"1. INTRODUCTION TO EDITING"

Well, we were okay up to a point there, but once Debbie got out here to the car, something began to go very wrong with our editing. What happened was we began to make our cuts during the time that actions were occurring on the screen.
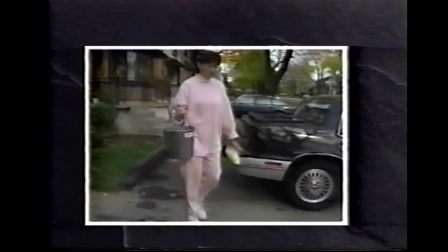putting the bucket on the ground is an action. We edited away from the bucket before the action was complete.
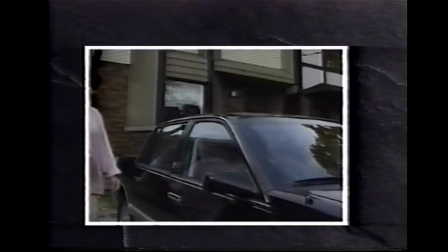Debbie begins to wash the car, and again, as she begins to work, we cheat the viewer by editing away during an action. While a good still photograph is static, a good TV shot is not. Good TV images often contain action or motion. These make for a more interesting presentation. Now, while these on-screen actions are occurring, they hold up a promise to the viewer at the end of the shot.
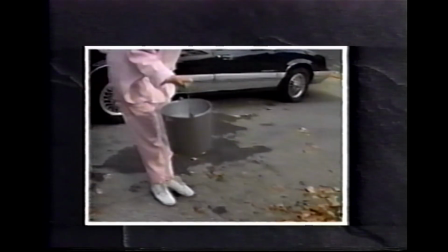As Debbie approached the driveway, we expected to see the bucket being placed on the ground.
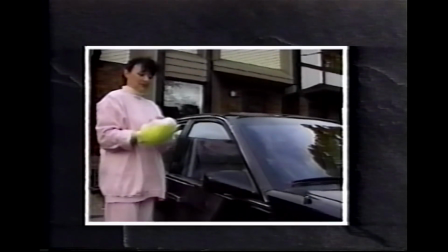As she walked to the car, we expected and wanted to see her begin to wash the car.
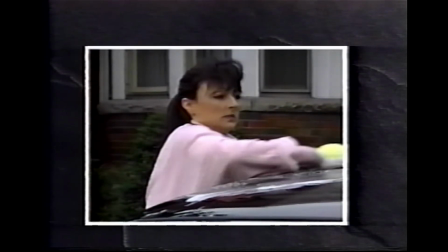Each action as it began held a promise for the viewer, but originally we didn't deliver.
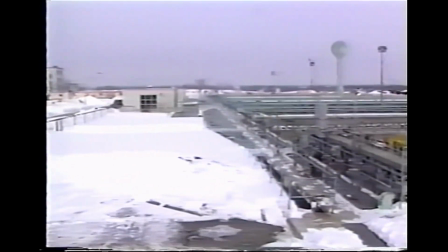Normally, we never edit away from a shot during a significant motion. We must wait for the action to finish and then edit away from it.
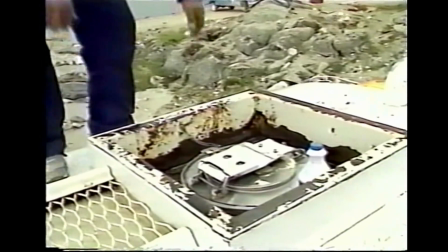This is something that camera operators in particular have to be aware of.
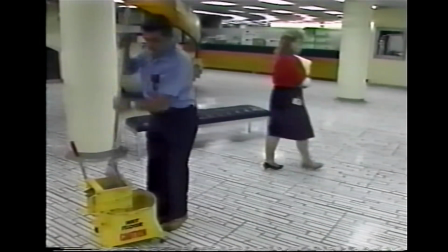In the field, to stop shooting just as a major action has begun creates a very jarring shot.
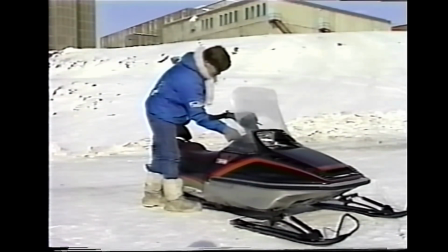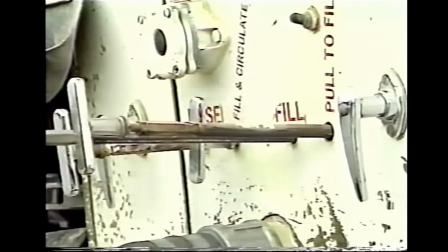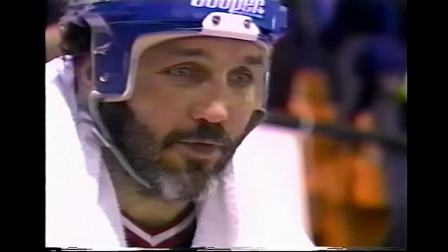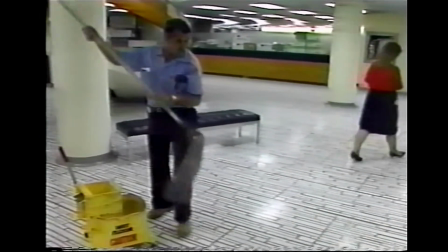During a pan or zoom, we almost never edit before the movement is complete. If we do, then once again, we've broken our promise with the viewer. We were taking them somewhere with the camera movement and then backed out at the last moment. In editing, we don't do this. Once we've made a promise to the viewer, we have to keep it, or the audience is going to be disappointed.
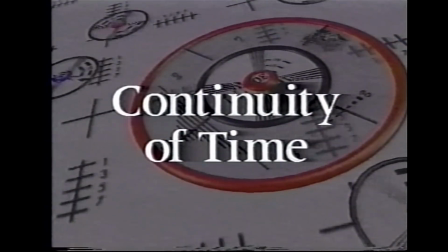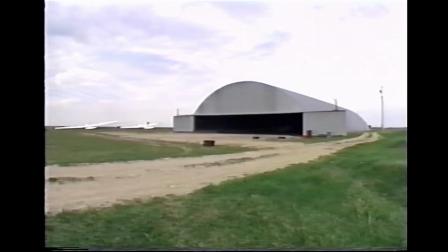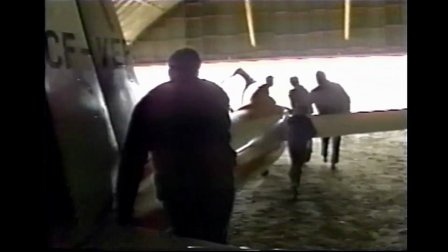Another set of images that are almost correct. A moment ago we talked about continuity of action. This was a principle that helped us determine what part of a shot to use. Now we're going to talk about continuity of time, or chronology, and this principle will help us determine what order to use our shots in. We all have a natural sense of order. We comprehend better if we sense a flow, a progression in the images we're watching.
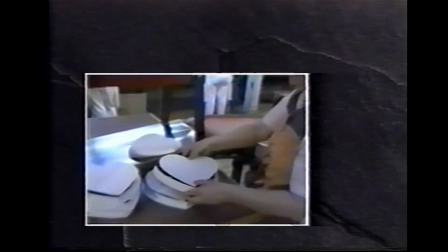Pictures presented in random order are difficult for the brain to organize and understand.
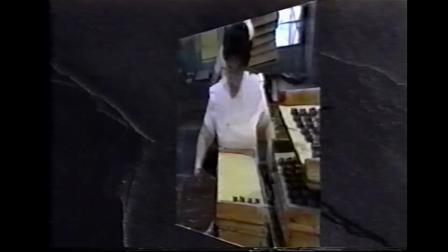Because of this, when we're editing, our job is to present our images in an order that makes sense.
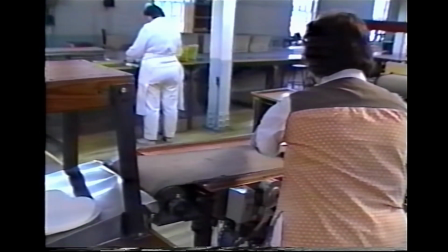And one of the simplest ways to do this is to make sure that they're being presented in correct chronological order. For example, we could choose to tell the story of a day in the life, or 48 hours with the RCMP, or Billy gets a haircut. In all of these cases, once the timeline is established, selection of images is actually quite simple.